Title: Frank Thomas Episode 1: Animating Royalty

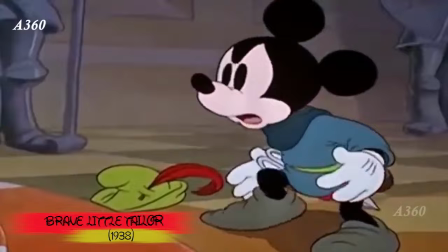(4:06)
His breakout role, however, was during The Brave Little Tailor.
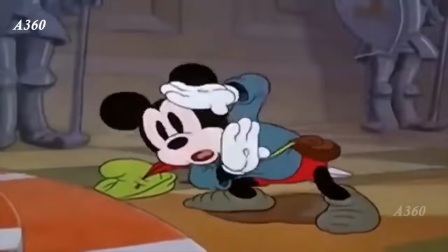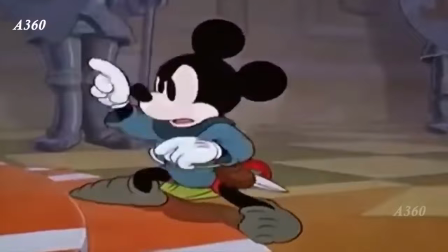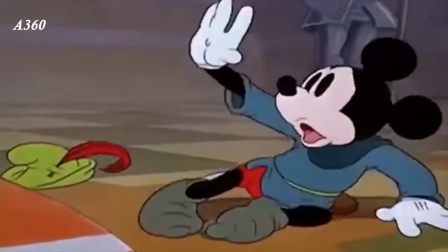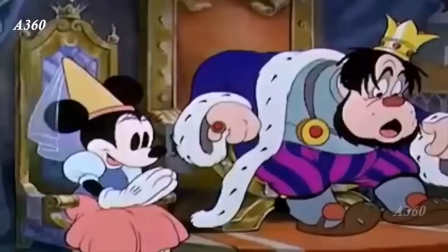(4:37) And then, and then, I let him have a...
Frank really started falling in love for animation when production on Snow White began.
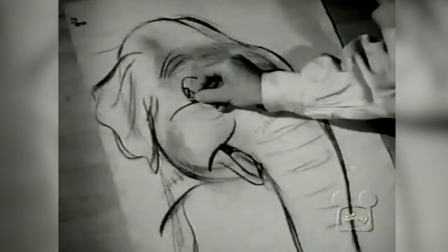(4:48)
Walt put us into art class. He put us into studying action analysis, looking at old films, studying characters, studying filmmaking, all of these things.
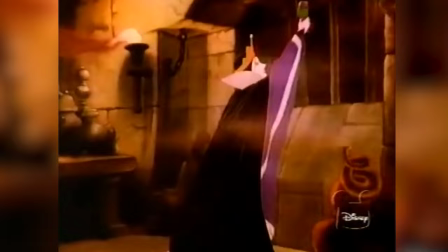(4:56)
These are the things that appealed to me. Some animators felt that the drawing was the whole thing.
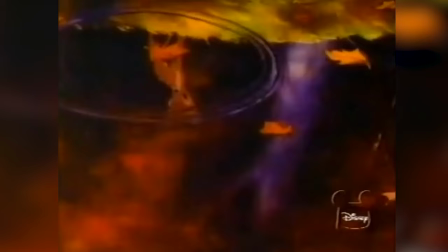(5:03)
If you drew well, that's all you needed. Others felt that you had to duplicate realism.
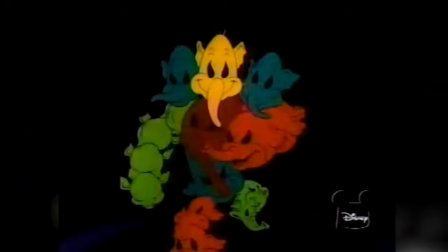(5:08)
That's what they were interested in. They wanted things exactly they were in real life.
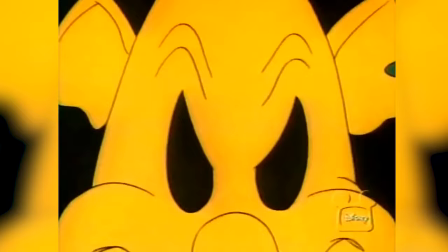(5:13)
Others wanted to do something outlandish so that everybody would say, Hey, who did that scene? Oh yeah, I know, that's old so-and-so's scene. With me, I wanted the believable characters that the audience would care about.
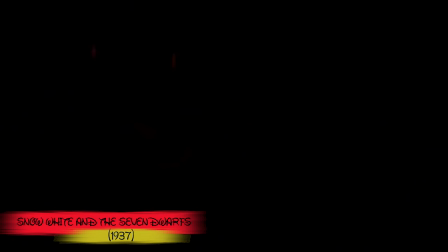(5:26)
Frank would show off his ability to tug at our heartstrings with one of his big scenes in Snow White, where the dwarves are all grieving over the death of the title character.
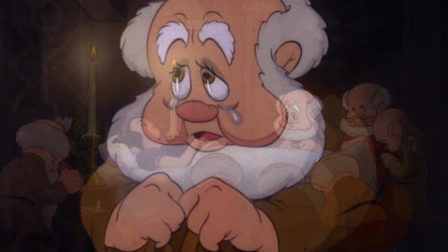(5:34)
And as a man, I can say that I have cried during this scene, and I am not ashamed, and I'm not the only one.
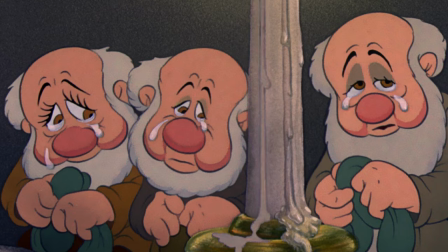(5:42)
This exquisite piece of character animation struck such a chord, it won critical acclaim worldwide and flung Frank into the upper echelons at Disney.
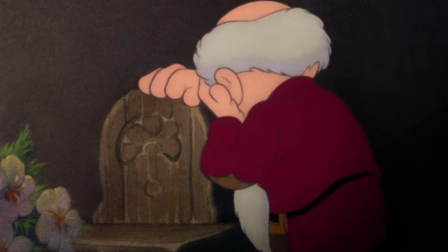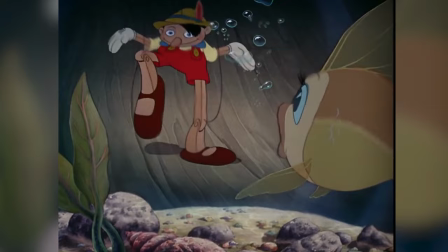(6:00)
During Pinocchio, Frank received mainly scenes with the title character. He animated Pinocchio as a marionette. From an animation standpoint, that was very challenging to try to get this to work. There's no way you could shoot live action of it to study. you just had to make it up out of your own head.
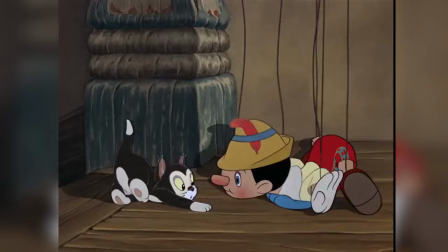(6:17)
But it feels like wood clattering on the floor. It's the perfect tour de force piece of physicalized animation.
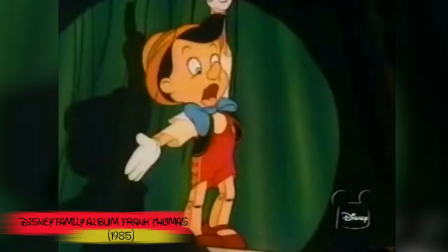(6:30)
He also animated the theater sequence with Pinocchio dancing to There Are No Strings On Me.
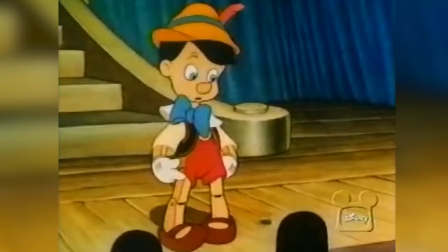(6:36)
He had to be innocent, but he had to have a few little things that he could do. Kind of like Stan Laurel, you know.
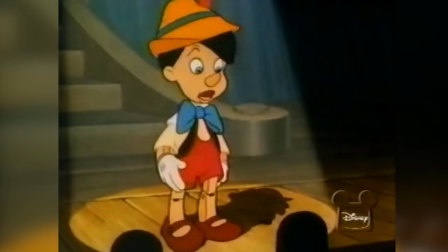(6:42)
I always had something that he could do that was kind of special and kind of magical. So I had him move in uncertain ways.
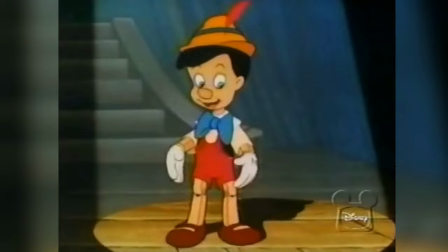(6:51)
He didn't know how to act. And even at the end of the thing, when everybody applauded for him, well, he thought he was fine, so he applauded right along, too.
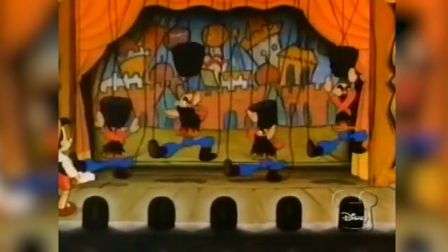(6:58)
He didn't know the difference.
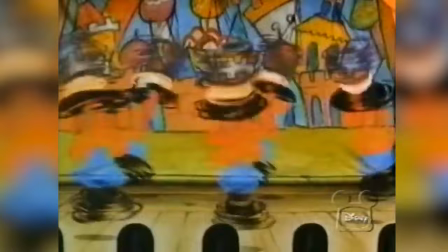(7:00)
And we tried to make a gag out of the fact that the hinge on the joints of his knees and on his head, he could spin all the way around in a circle.
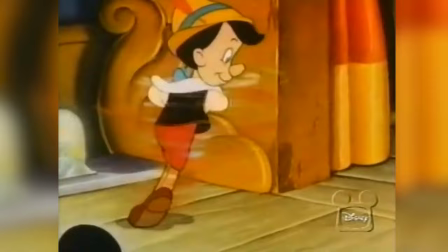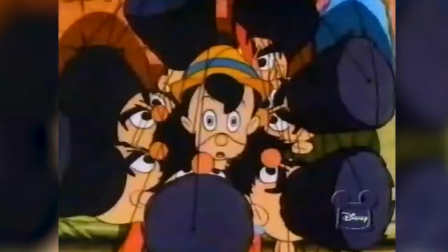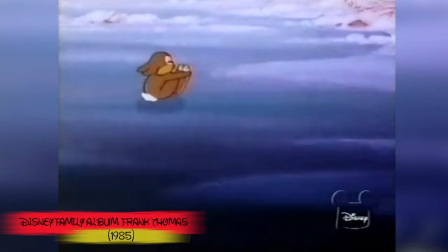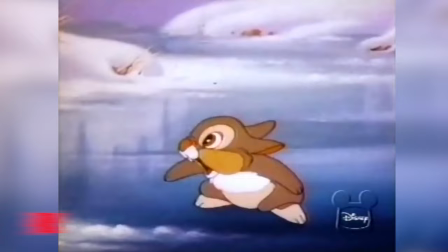(7:24)
For Bambi, Frank's most famous scene is Bambi ice skating with Thumper.
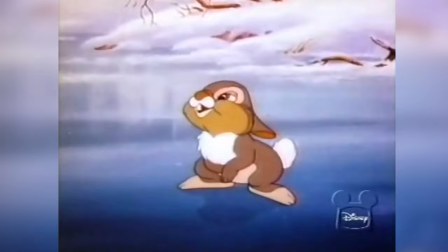(7:28)
When we're working on Bambi, they had a sequence planned in story where Bambi and Thumper were on ice.
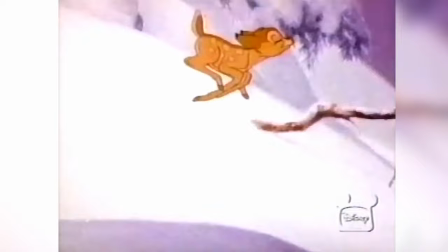(7:36)
Bambi had never been on ice before. I'd heard that Walt was going to cut the sequence out because he felt that it slowed down the story.
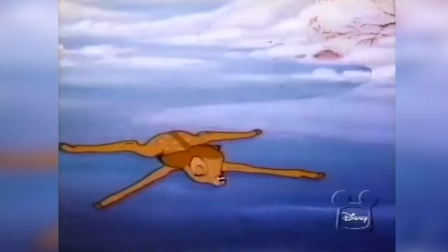(7:45)
But at the time, I was trying to learn how to ice skate. And every time I'd come on a rink like this, you know, and go along very nervously, step by step, here'd be these other guys on their hockey skates. vroom, vroom, vroom, vroom, all around there and going around backwards.
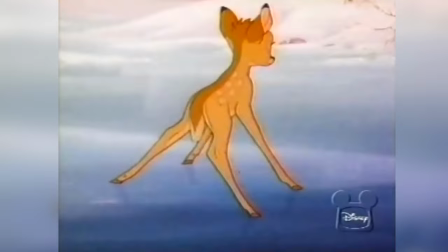(8:03)
I said, that's the way Thumper ought to be, you know. And Bambi ought to be like me going along here.
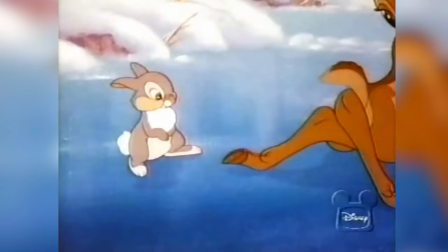(8:10)
Well, Mark Davis had done some wonderful sketches of all this.